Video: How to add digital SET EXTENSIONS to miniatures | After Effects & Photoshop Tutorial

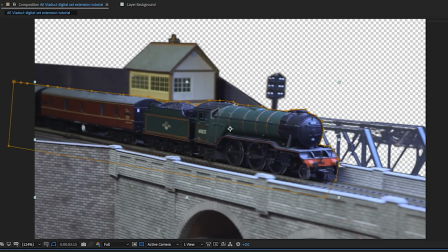[4:09]
Now, this would have been very difficult to do on one layer, so I just duplicated the clip and did different masks for the different objects.
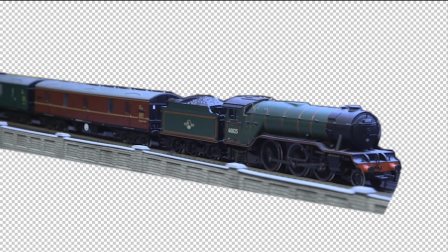[4:15]
So I had the main one for the train, and I had another one for the viaduct background,
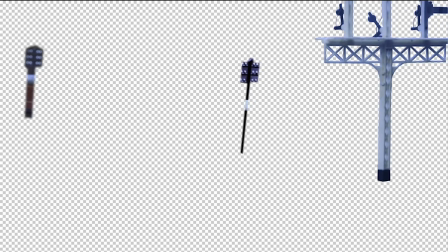[4:20]
and one for things like the telegraph pole, and of course this girder bridge thing had lots of holes in it,
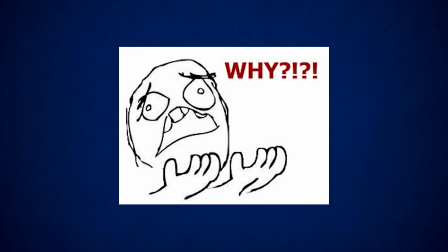[4:25]
and this became a real pain for masking out, so don't do what I do, kids, just do it all in front of a green screen.
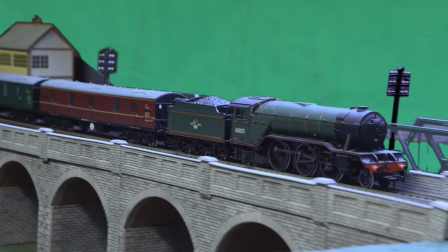[4:31]
And if I'd had mine with me when I had access to this model, that's exactly what I would have done.
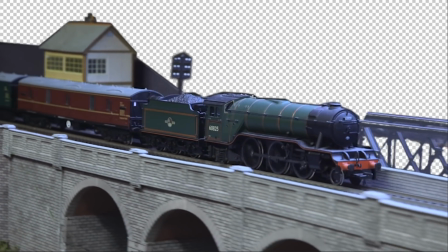[4:36]
So after a crazy amount of masking, this basically left us with the train crossing the viaduct without any background.
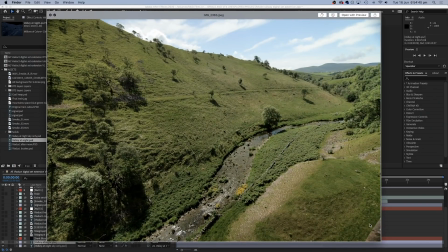[4:42]
So next I started to create the digital scenery. I had this photo I'd taken a few years back of this valley,
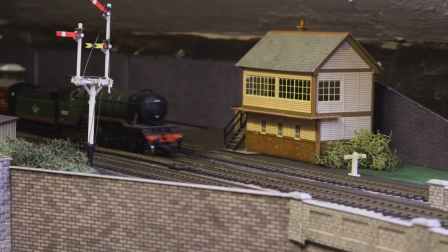[4:48]
and decided that this could be something good to see behind the viaduct. I also thought it would be fun to try a day for night effect with this shot,
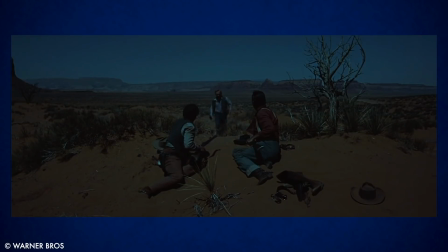[4:54]
which is a trick you can see in old Hollywood westerns where they didn't have enough light to light a scene set during night,
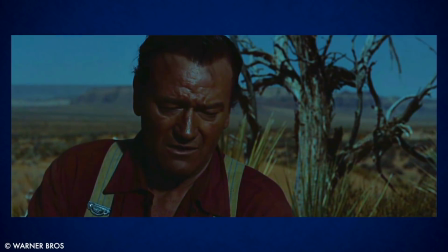[5:00]
so they simply shot it during the day with a really dark blue filter on the lens.
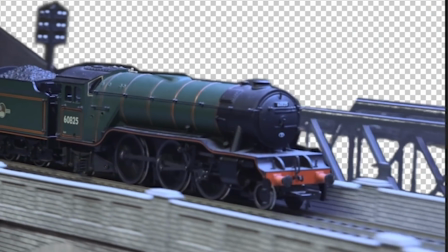[5:04]
I also wanted to try day for night because I thought it would make some of my dodgy masking around the girder bridge a little less noticeable if the background was dark.
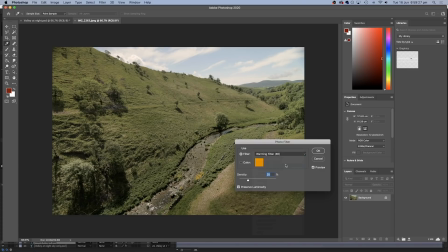[5:12]
So for my version, I took this image and opened it in Photoshop and added a nice blue filter to it, and also dropped the brightness right down.
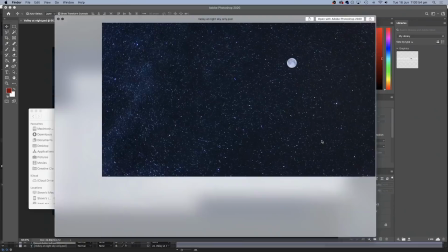[5:20]
Next, I cut out the sky, which meant I could replace that with stars and a moon. I saved the sky as a separate layer, and I saved the valley with the sky layer turned off.
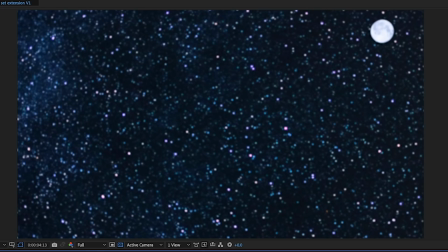[5:29]
This now meant that in After Effects, I could drop in the sky layer right at the back, and then the valley layer on top of that.
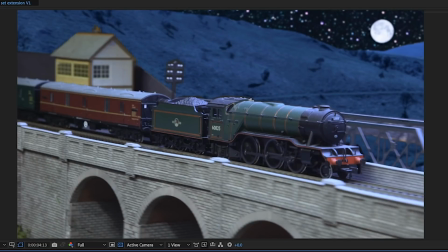[5:35]
These could then sit behind my masked out model elements.
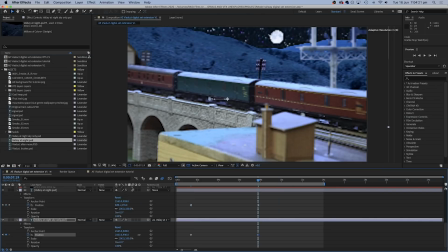[5:38]
Next, I clicked on position and keyframed the sky and the valley to slowly move in the same direction as the camera.
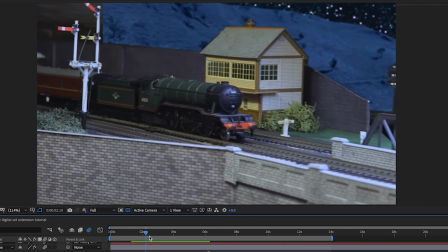[5:45]
So we have three different speeds here.
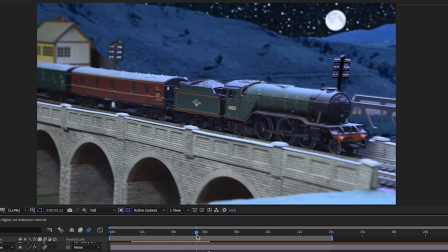[5:46]
We have the sky, which is moving very slowly, and then the mountain is moving a little bit quicker, and then finally the foreground elements look like they're moving faster still.
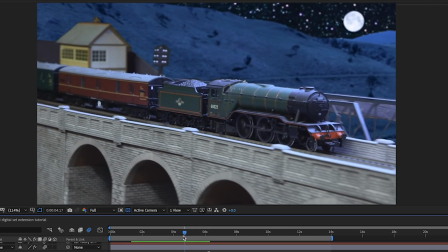[5:54]
So we're using these different speeds just to trick your brain into thinking that some elements are much further away than others.
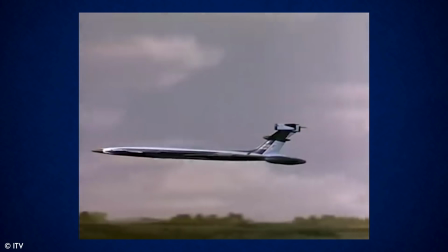[6:00]
This is basically an updated digital version of the rolling road and the rolling sky effect, often seen in old shows like Thunderbirds, which used models.
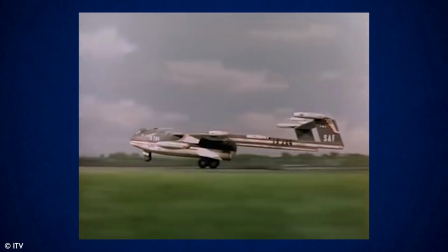[6:08]
Whenever a vehicle had to drive down a road or take off and land on a runway, it was suspended above a conveyor belt which looked like the road.
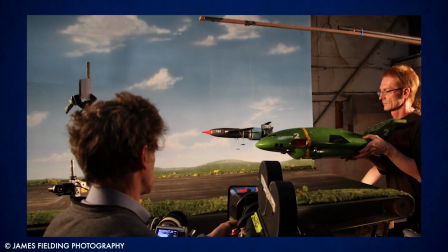[6:14]
Another conveyor belt which looked like the horizon and the sky was mounted 90 degrees behind it.
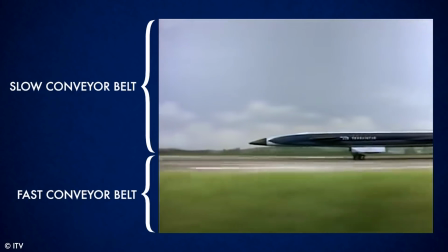[6:19]
The road and the foreground conveyor belt was simply operated to move much faster than the conveyor belt with the background and the sky,
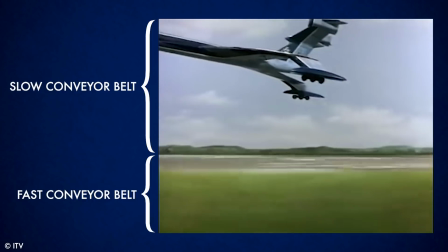[6:25]
and as a result, one looks much further away than the other, even though the two are right next to each other.
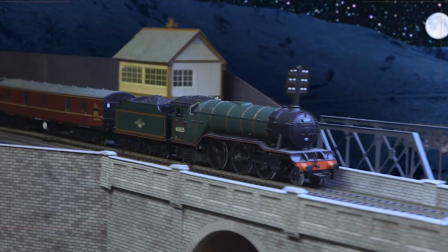[6:31]
Next, I dropped a dark solid between the valley layer and the train layer,
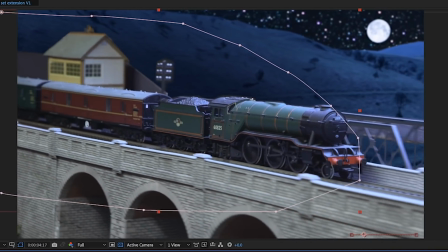[6:36]
which I hoped would help disguise the join around the masked out elements, and I attached this to the valley layer.
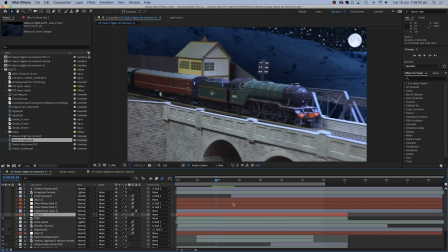[6:41]
Next, I wanted to add some smoke from the train's funnel, and the easiest way to do that was to track the movements of the front of the engine.
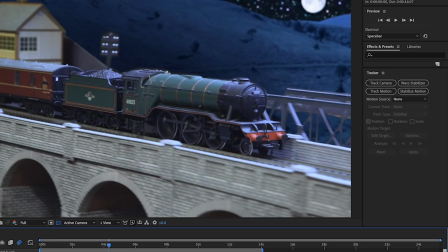[6:48]
So I selected the original footage layer with the train, went over to the tracking panel, and clicked Track Motion.
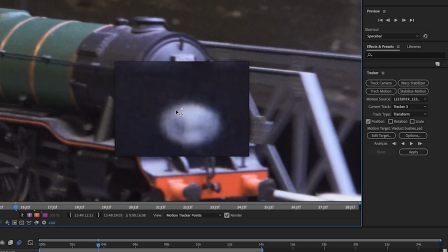[6:54]
This gave me a tracking point, and I only needed one of these this time because it was quite a simple move, and I lined this up over something easily visible on the front of the engine.
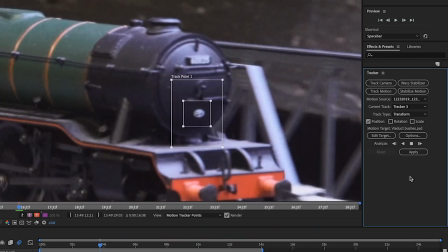[7:03]
By clicking the play arrow for Analyze Forward, this then analyzed the movements of the engine.
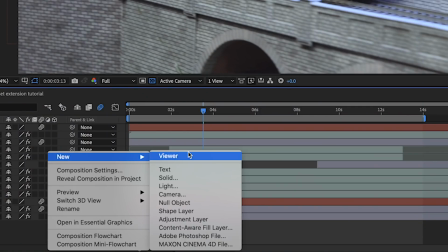[7:08]
Once I had this, I created a new null object, which is just an invisible thing that you can attach other things to,
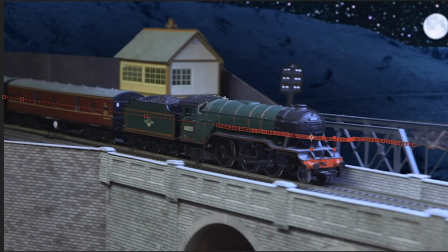[7:13]
and then applied the motion from the track to the null object. This now meant that the null object was moving in exactly the same way as the front of the train.
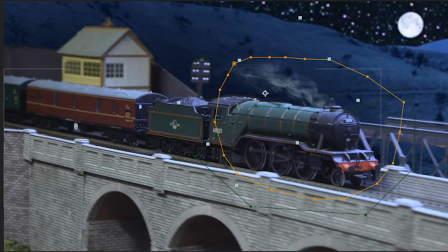[7:22]
So I could now add some smoke, which I used from Video Copilot's Action Essentials, to the train, and I attached it to the null object.
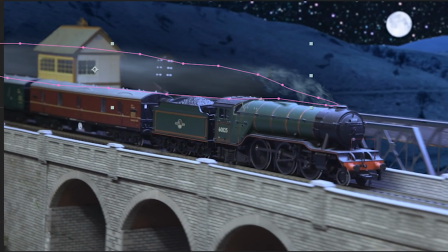[7:29]
So now the smoke moved in time with the engine. I did the same again with a longer column of smoke that would just sit above the engine and look like the smoke was being blown backwards.
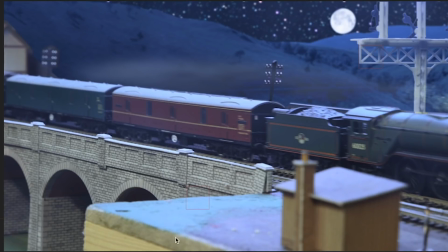[7:39]
So then I wanted to cover some of the elements that were in the foreground, like the edge of this trestle table here, which I didn't want to be seen because it just makes it look like a model.
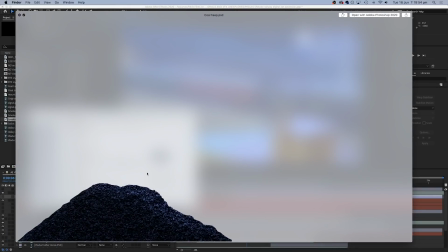[7:47]
So I found some images of a coal heap and decided to add that in over the top.
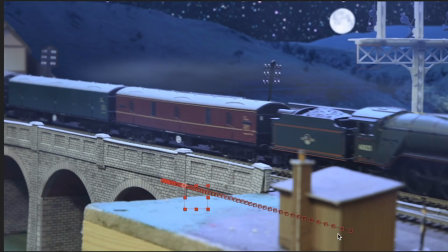[7:51]
For this, I tracked the motion of the foreground because that would be moving at a different speed to the train, and created a second null object to attach that movement to.
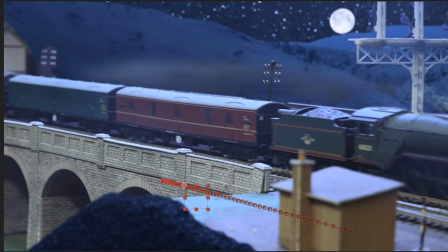[8:00]
Then I could drop the coal heap in over the top and blur it slightly. And with a bit of manual repositioning, that kind of helped cover the edge of the table.
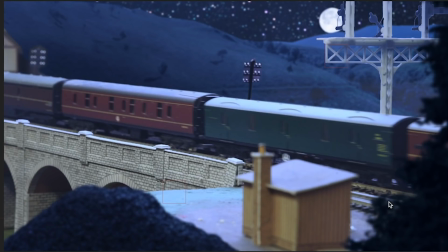[8:07]
I also added some bushes on the right just to give a nice little edge of the frame as the train leaves the shot.
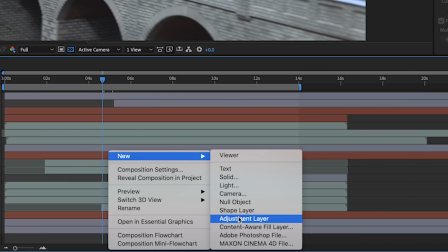[8:13]
Finally, I added an adjustment layer over everything and added the Lumetri color effect to it.
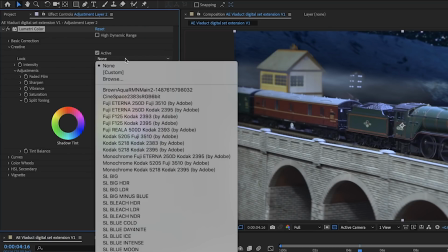[8:18]
Then I opened the Creative tab and selected the look called SL Blue Day for Night.
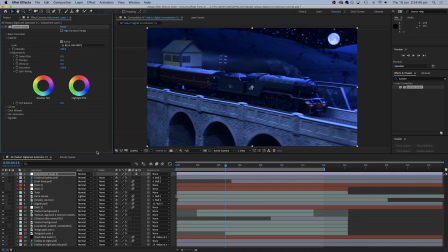[8:23]
And this did a great job of making my original footage look like it was being lit by the moon instead of the sun.
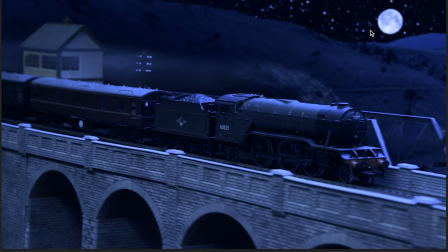[8:29]
This was another reason why I'd included the moon in the background, because it provides a reason for being able to see the train lit up.
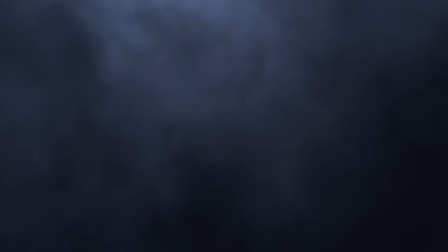[8:34]
Finally, I dropped in some foreground smoke and cooled this right down to match with the rest of the footage.
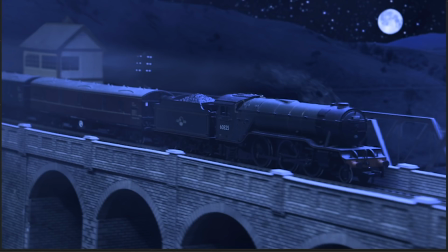[8:39]
Once again, weather elements that sit on top of all your shots really help blend everything together,
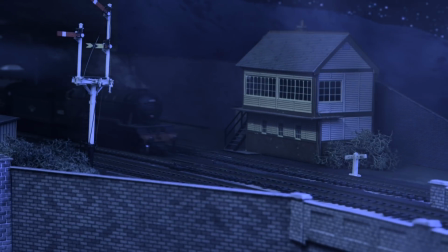[8:44]
and in this case worked well because the train already had smoke coming out of it, and it just made the whole shot look nice and atmospheric.
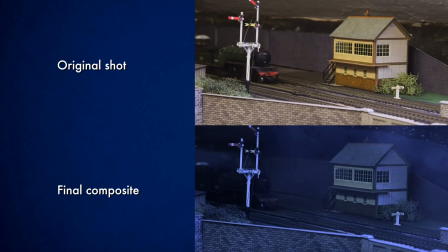[8:50]
And if we look at the original shot next to the final composite,
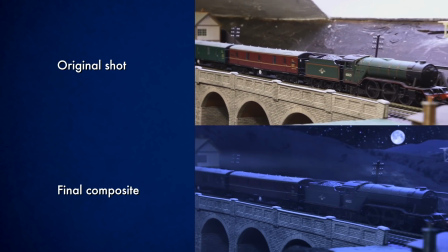[8:53]
you can see all the elements that have been added to really extend the scenery behind this model and build a much bigger world for it.
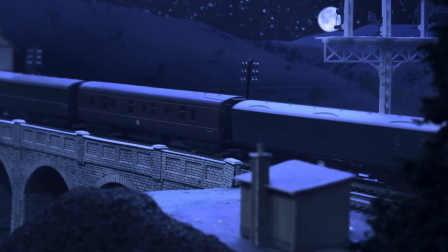[8:59]
So hopefully this has given you some fun ideas about how you can build your own digital set extensions when filming miniatures. So guys, I hope you enjoyed that. Please give it a go, tell me what you think in the comments, and hit that subscribe button if you enjoyed this. I have been Steve from Unexplored Films, and I'll see you next time.